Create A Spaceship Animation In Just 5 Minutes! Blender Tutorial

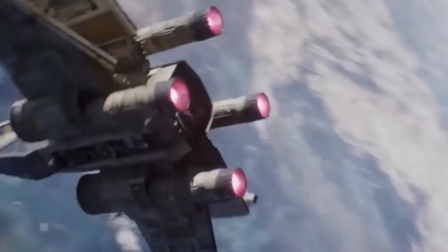Want to know how to make dynamic and action-packed flying shots just like the pros do? Well, today I'm going to be showing you the best ways you can achieve these shots in Blender.
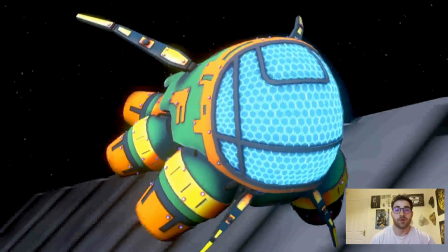So let's get started. First off, we're going to take a look at recreating this scene.
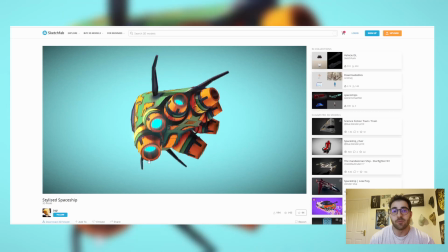I found this model on Sketchfab and I'll put the link to download it in the video description below.
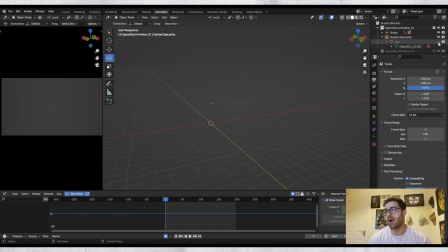For this scene, we're going to want to add a simple background that will be whizzing past the camera at speed.
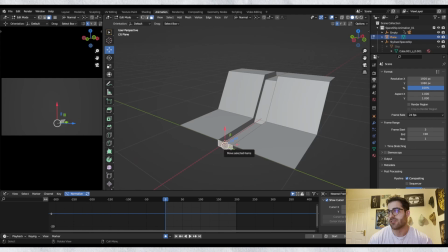So you're going to want to create a plane, add some loops and extrude some shapes. I went with something simple just like this.
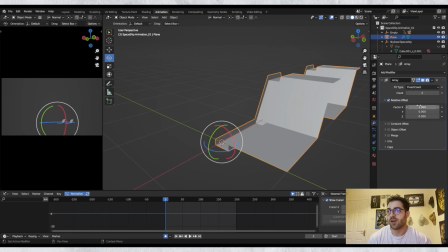Next, we're going to add an array modifier to extend this just a little bit more.
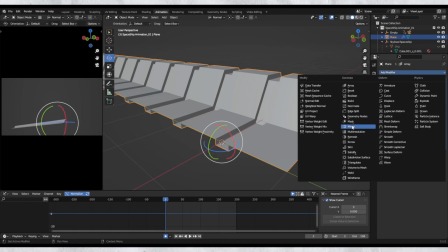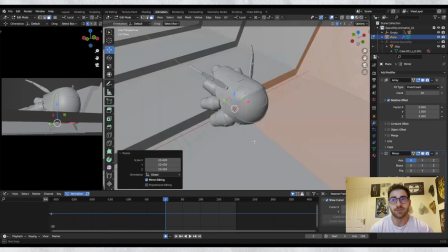You can see me here resizing the shape just to fit the size of the spaceship. I add a keyframe at the start and just a couple of frames after just to block in the motion.
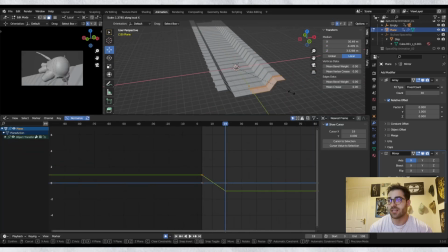Make sure to set the interpolation of the curves to linear and I'll try and match the start and end position.
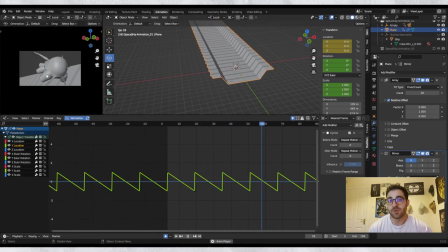That doesn't have to be exact, but at this speed it makes a nice transition if it's kind of close. And you can see here I actually added the keyframes in the opposite direction, so I quickly scaled those on the y-axis to flip them around, and as you can see we've got a nice background whizzing past the camera. Now we have a nice looping trench but no animation. For the animation we're going to mainly focus on the noise modifier.
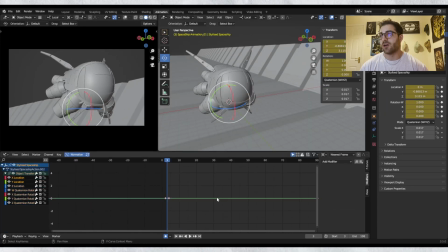This is going to give us some nice random animation that will make the ship feel like it's travelling at super high speed. But we're just going to add some noise modifiers to the X and Y and Z location of the ship. And now I'm keeping this motion quite subtle and keeping the numbers quite low, mainly because we're going to have some camera shake in the end, so try not to overdo the ship too much.
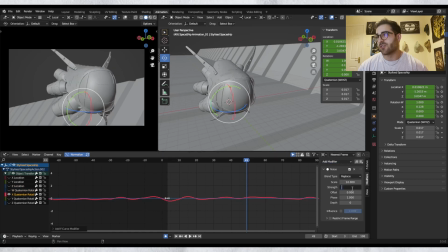Once we've got the translation down, it's time to add some noise to the X and Y rotation, or if it was an aircraft, pitch and roll.
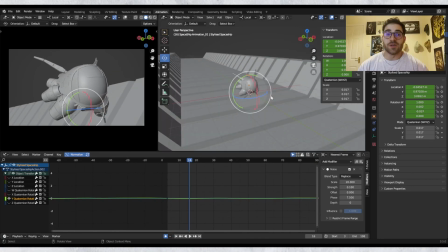Last up is the camera animation.
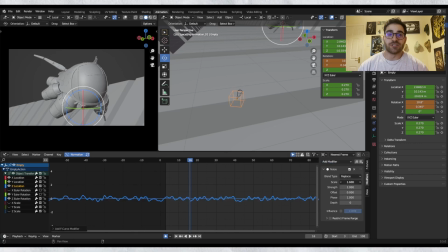Now this is going to do most of the heavy lifting for this shot, as the camera shake is really going to sell the effect of the ship moving really, really quickly.
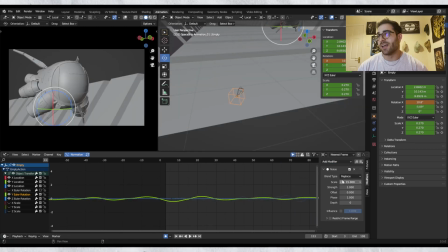I added some noise to the Z translation and some noise to the Y and Z rotation. And at the end of it all, we have this.
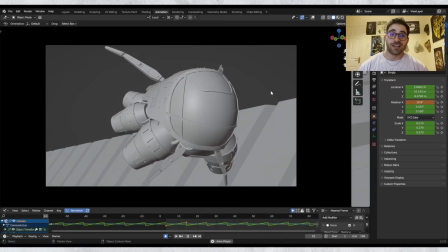Not bad for hardly any keyframes, right? We're about halfway through the tutorial now, and if you enjoyed the tutorial so far, please give this video a like and hit the subscribe button to learn more about animation in Blender. Let's get on to part two. The second shot we're trying to emulate is this. If you've animated vehicles before, then you might be tempted just to use a motion path for something like this shot.
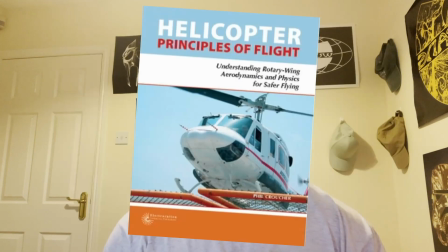With things that fly, you've got to think about air resistance, drag, and all the other physics-based topics that are mind-numbingly boring. But luckily, there's an easier way to think about it. Pendulums.
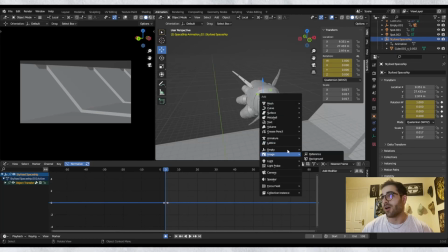I'll show you what I mean. First off, you want to create three empties and parent them one after another so that you've got an FK chain with the ship's main control at the bottom.
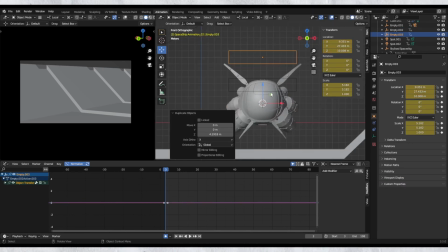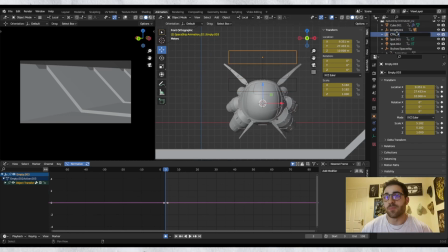Now I'm just renaming these controls so it's a bit easier to see, but we've got control A at the top, control B in the middle, and lastly the controller for the ship at the very end.
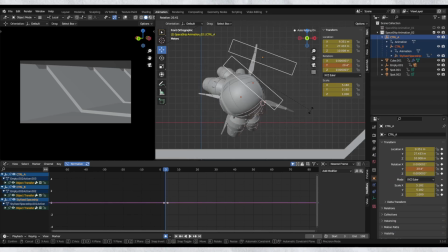And there you have it, we have a simple FK chain rig for the ship. Then using the topmost control, I start to block out the path of the animation.
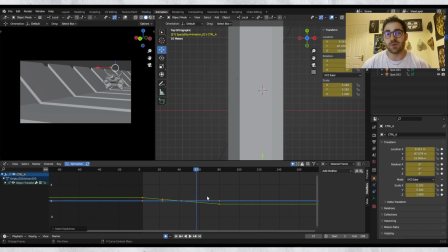If you want, you can constrain this top controller to a motion path, but I find it easier just to block out the animation with keyframes.
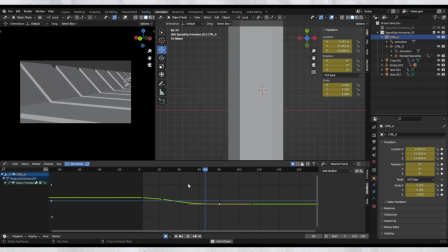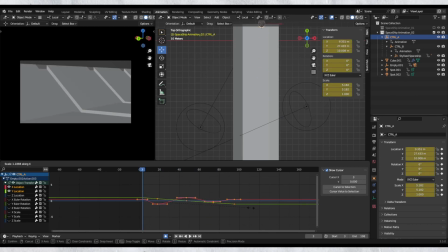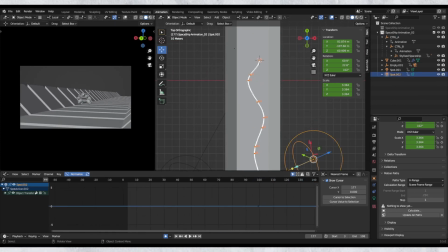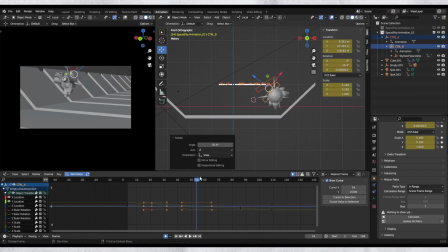Now once you're happy with that animation, it's time to animate the pendulum swinging. Start by rotating the controls on the x-axis at the apex of all the corners.
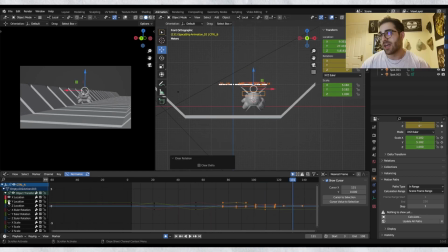Then you want to head into the graph editor, and what you want to do is you want to offset these curves a few frames before so that you've got the rotation just after it hits the apex of each corner.